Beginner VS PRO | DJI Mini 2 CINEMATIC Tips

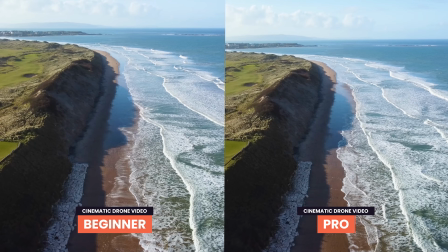Beginner versus pro cinematic drone moves. What's the difference? What mistakes do beginners make when doing cinematic drone moves that are really obvious? And what quick and easy and simple things can you do that will instantly make your drone B-roll and drone sequences much more cinematic? Let's jump right in. Hey everyone, today I'm at this beautiful location, White Rocks Beach in Northern Ireland.
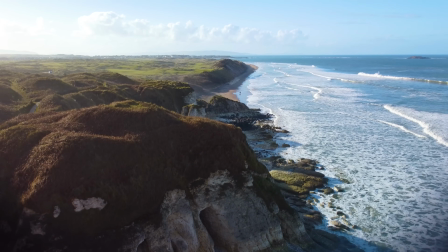And it's a typical location you might come as a first-time drone flyer to get video with your drone. But it's also an area where you might make some simple and easily avoidable mistakes that I see so often,
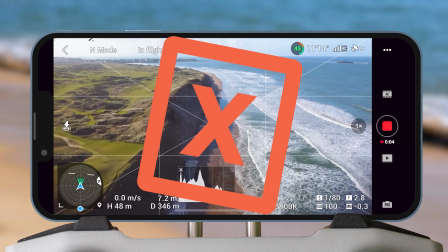that are so common, and I see time and time again, that set your sequences and B-roll apart from the professionals. So what's the difference? Well, in this video, I'm going to be making two sequences at this location. The first I'm going to be making as a beginner, and I'm going to be highlighting all the pitfalls and mistakes you might make as a beginner when you're out getting them sequences for the first time. And then I'm going to go back and I'm going to make a second sequence in the exact same locations and the exact same shot types, but I'm going to employ the knowledge, creativity and experience a professional might have. Then at the end of the video, I'm going to edit both them sequences together with sound effects, color grading and music, and hopefully you'll be able to see and understand the differences between the beginner sequence and the professional sequence. Now the drone I'm using today is the DJI Mini 2, a lightweight, relatively affordable powerhouse of a drone that delivers epic video quality. As always, all gear I'm using in this video is linked down below, and with all that out of the way, let's jump into the tips.
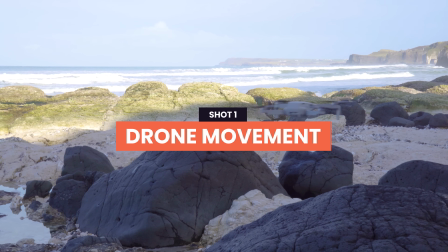So for the first shot, let's start how a beginner might start.
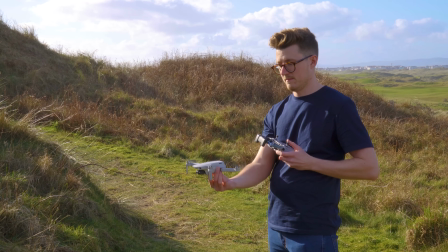They have just come to the beach and they want a nice revealing shot that shows the beautiful location.
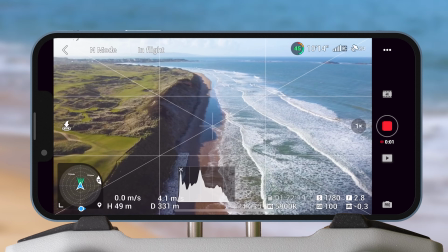So we've lined the shot up, beach on the left and water on the right, and now we want to start doing a push forward.
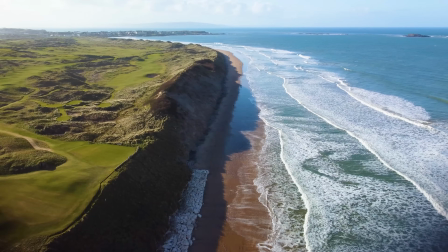All good so far, but this is where it starts to go wrong. I start to make sudden and jerky movements.
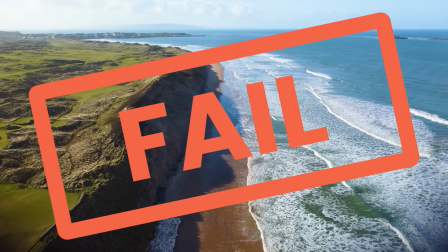These movements just aren't cinematic. This is a bit of a fail. So how can we make this much better? Well, the key is to keep your shots smooth and consistent. So let's try this shot again as a pro.
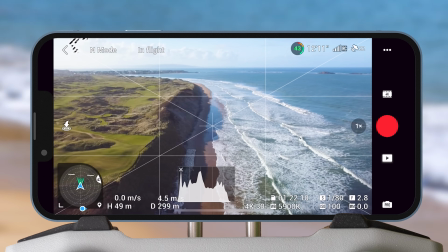Again, I have my drone up nice and high in the sky. I have the beach on the left and water on the right.
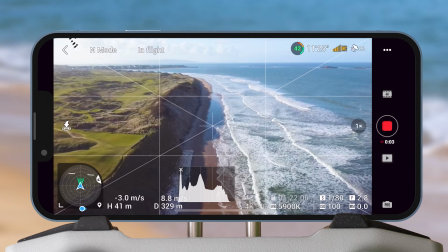And this time I'm going to push forward and slowly descend at the same time.
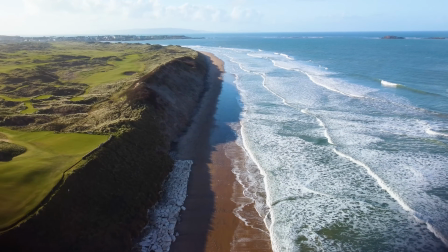But the key here is once I have started the move, I'm going to lock my fingers into place and not move them until the recording is done. This gives us one nice long motion and we have no jerky movements. Much better.
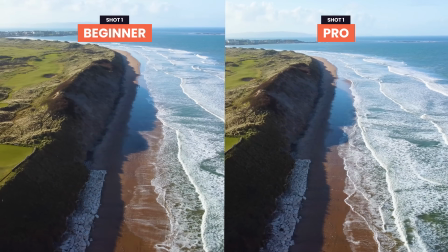If we look at these two clips side by side, you can see the one on the right looks so much more professional.
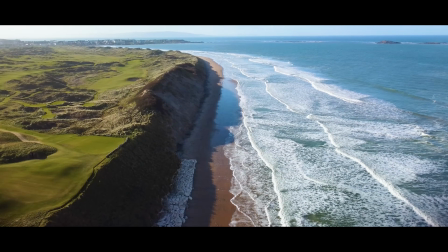A quick set of cinematic bars, sound effects, music and a color grade, and this would look epic.
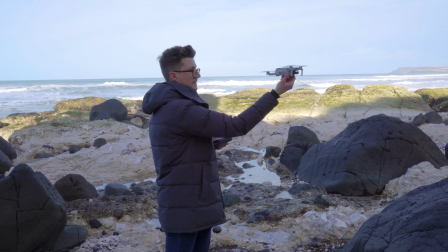Let's keep the sequences for the end of the video. Shot 2. Doing too much in one shot.
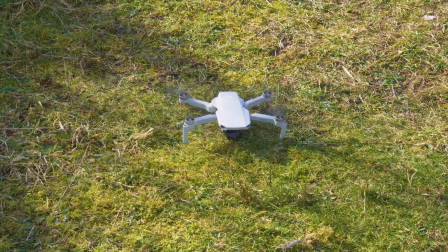The excitement of flying a drone kicks in and you want to capture everything and it all ends up one chaotic mess.
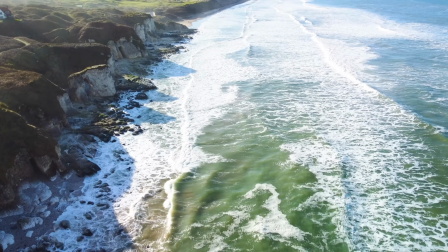So let's see this in action. Beginner me has the drone back up in the air, starting off with another nice shot of the beach,
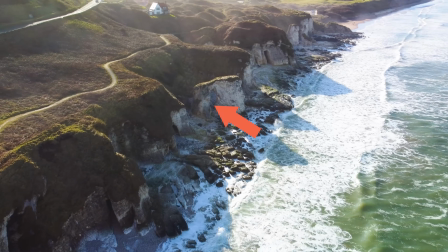but then I catch a cool arch to the side and I start to rotate round towards that.
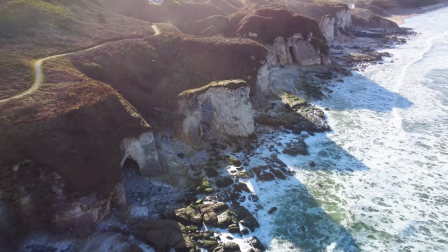This movement isn't too bad, but one moment we're looking at the beach and next we're kind of turning around towards this arch.
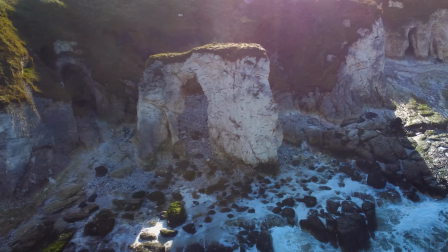And then when I get to the arch, I completely change direction again and start flying backwards away from it in a sort of pullback move.
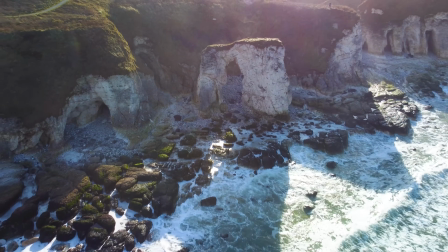Now each one of these moves by themselves would be okay, but when it's one long clip, it just looks confusing, chaotic, and not very cinematic.
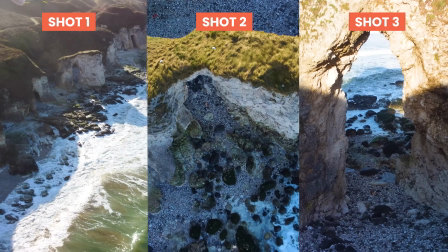We could do better. Looking at this from a pro's eyes, we want to break it down into 3 distinct shots.
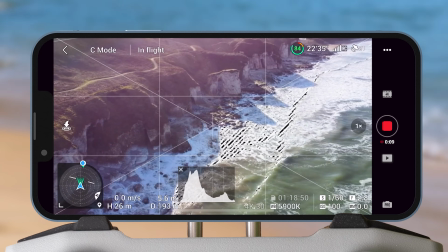So for shot 1, we're going to replicate a slider in the air. Starting with the beach and arch and frame, I'm going to slowly fly right.
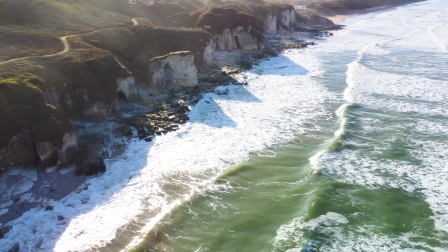This is a nice revealing shot that shows our point of interest, the arch, and its location, the beach.
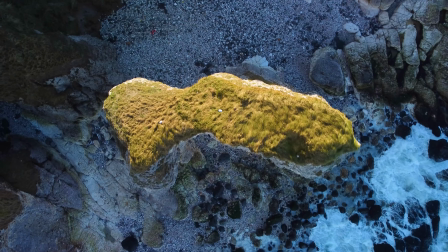For the second shot, we're going to start directly above the arch looking straight down.
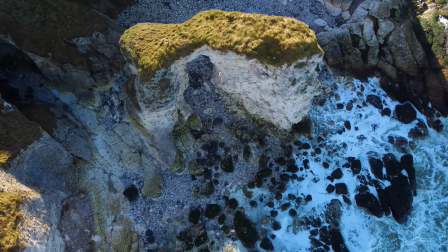Then we're going to fly slowly away from it and gimbal up to face it. This is a slightly more advanced move, but looks epic.
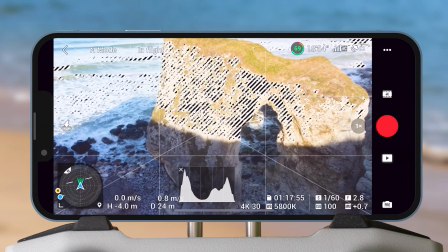For our last shot, we're going to get more creative and start out with the drone behind the arch.
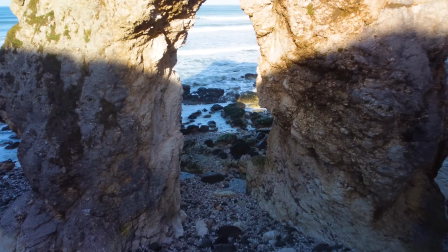Then safely and cautiously we're going to fly our drone through the center of the arch towards the water.
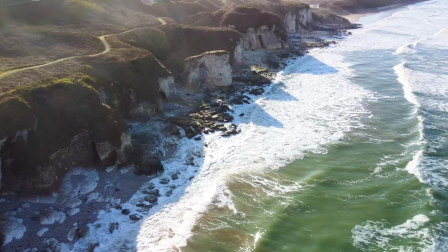Now if we put these 3 clips together with sound effects, color grading, music and cinematic bars,
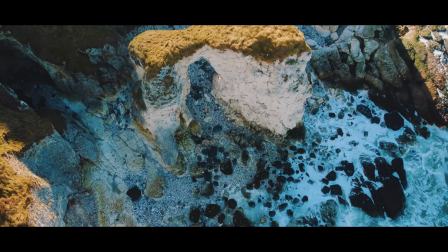you get this super professional and much more cinematic shot.
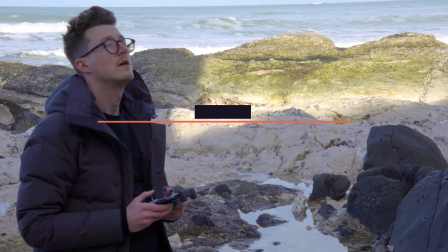Shot 3. Not linking shots. Take beginner me for example. I've just got 2 more drone clips of this beach.
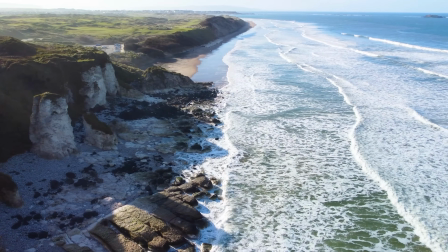The first is a slider right showcasing the beach. Not bad at all. But then it cuts to this shot of me flying along next to this cliff edge.
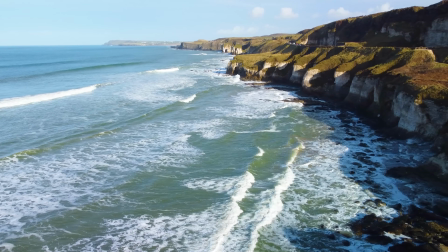Again, another nice shot, but this cut just wasn't cinematic at all. So let's try this again with our professional head on.
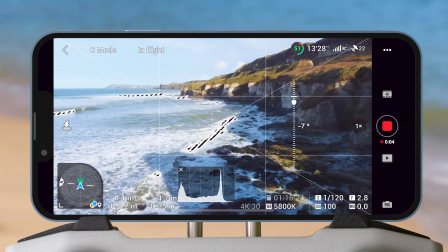For the first shot, I'm going to do a slider right showcasing the beach, but this time I'm going to slide past this rock until it takes up the entire frame.
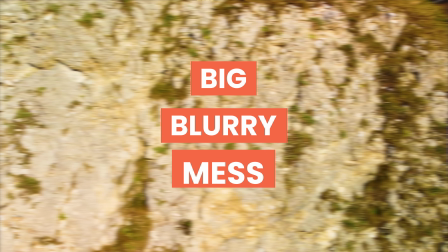We want this, a nice big blurry mess. We're going to use this to transition into the second clip.
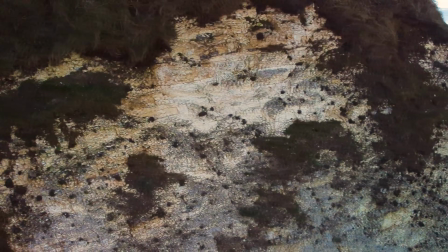And for this second clip, we want to start with the camera on another rock and slide her right again,
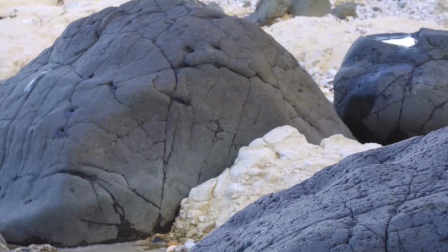the same direction as the first clip, past the rock to reveal another area off the beach.
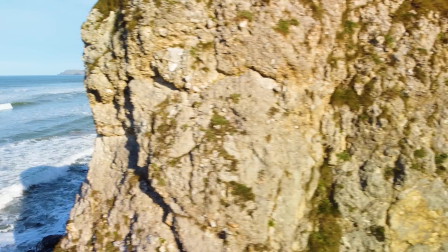Now all we do is add a cut when the first clip hits the blurry mess, and start our second clip there, and that's it.
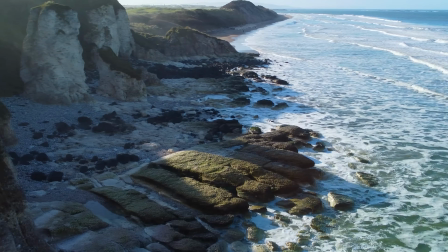A nice cinematic transition that looks much better.
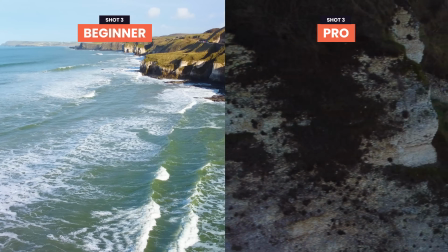Again, comparing these two shots, and specifically looking at the cut between the two clips, you can see the one on the right is much more professional.
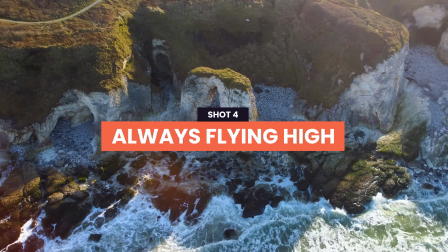Shot 4, always flying high.
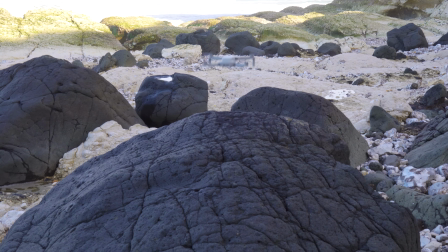Another really common mistake I see beginners make is doing all their cinematic moves from a high perspective, and this can lead to all your shots looking similar.
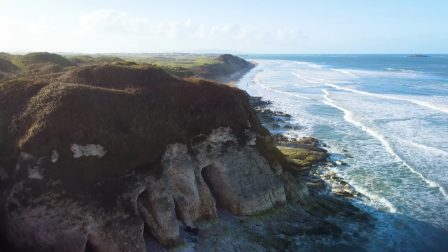Let's look at this in practice. So we want a few clips of focal points at this beach for a sequence, and beginner me is going to get them all from a high perspective.
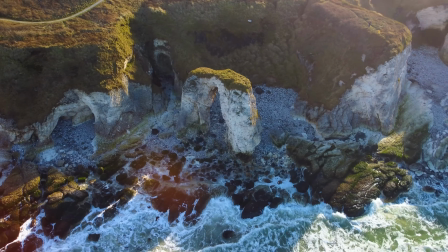So here we have the arch, a high aerial shot.
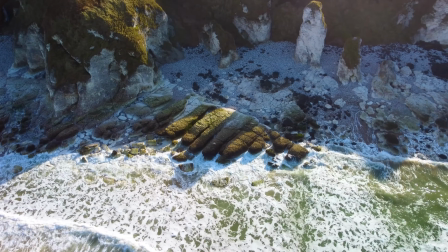Then we have this nice looking rocky area, again another high aerial cinematic move.
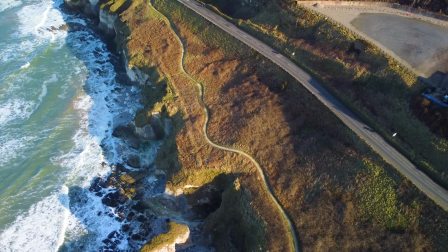And lastly we have this walkway above the beach. Again, another aerial shot.
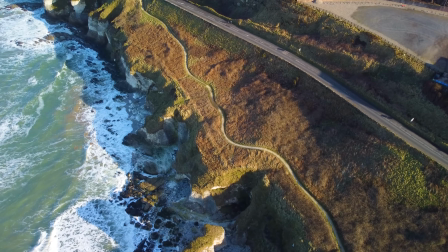You can see these clips just all look the same, even though the point of interest changes each time. Looking at this with our professional head on, we want to find more cinematic and creative angles for each one of these locations and points of interest.
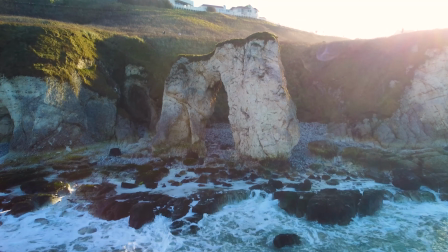So going back to the first location, we want to get more eye level in the arch as we fly towards it, and I'm going to gimbal up slightly to give us a sense of scale as we approach it.
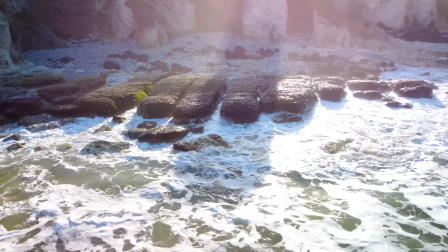For the second point of interest, we want to get much lower and closer. We want to see the detail in the rocks.
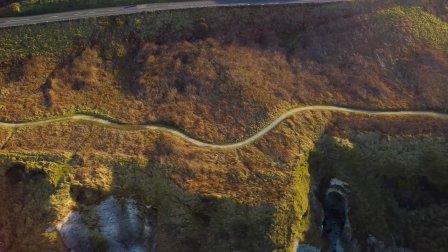And for the last clip, we want to showcase the waviness of this path, and we're going to slide along next to it and get a much more creative angle.
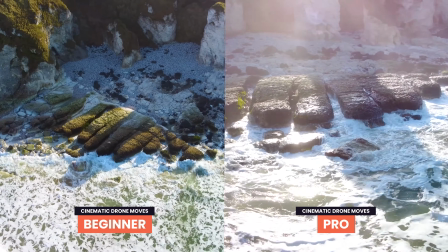So you can see that with a little thought, we can get 3 very distinct and unique looking clips, rather than 3 that look very similar.
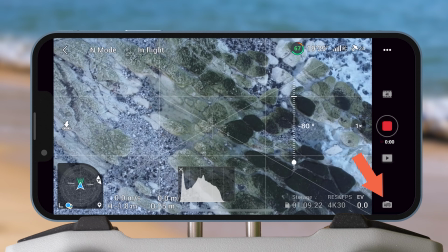Shot 5, automatic video settings. The last mistake I see beginners make when doing cinematic moves is leaving the camera on automatic.
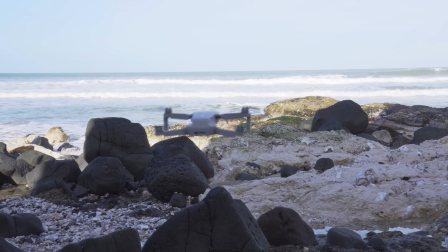Now, the big issue with this is that it will change exposure while you're out recording.
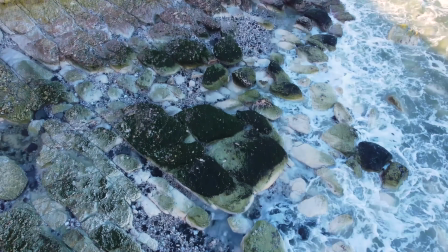Let's take a look at this shot I'm getting as a beginner. I'm flying along the beach with the gimbal down, all looks great, but then as I gimbal towards the horizon,
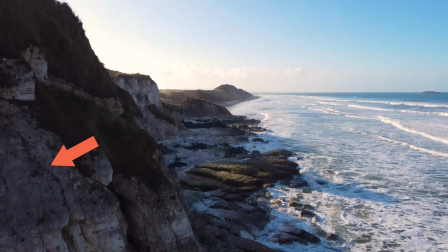the exposure changes really visibly, and this just ruins the cinematic look of this otherwise great clip.
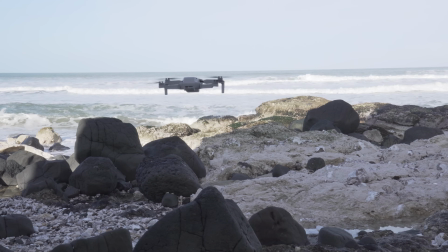So how do we avoid this? Well, we use manual settings. Let's try and shoot this again.
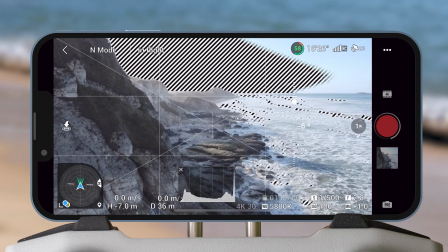This time I'm going to set my exposure for the horizon, so I know it's going to be right when I get there.
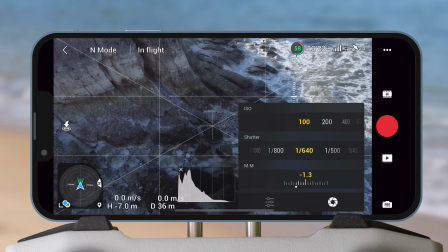Then I gimbal down, keeping the settings in manual, and do my cinematic move again.
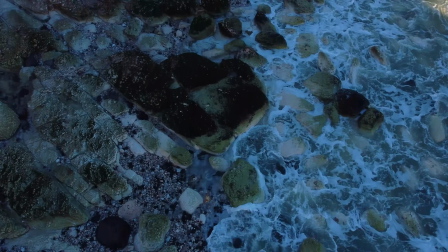This time as I gimbal up towards the horizon, the exposure stays the same, and you don't get that shift in exposure.
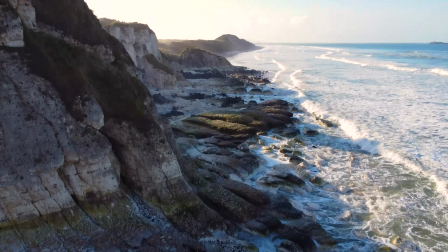So I always advise using manual settings for many reasons, and this is one of them. So just how much difference do these tips make? Well, let's find out. Let's edit the sequences together with sound effects, color grading, cinematic bars, and music, and see the differences between the two. Let's start with the beginner sequence.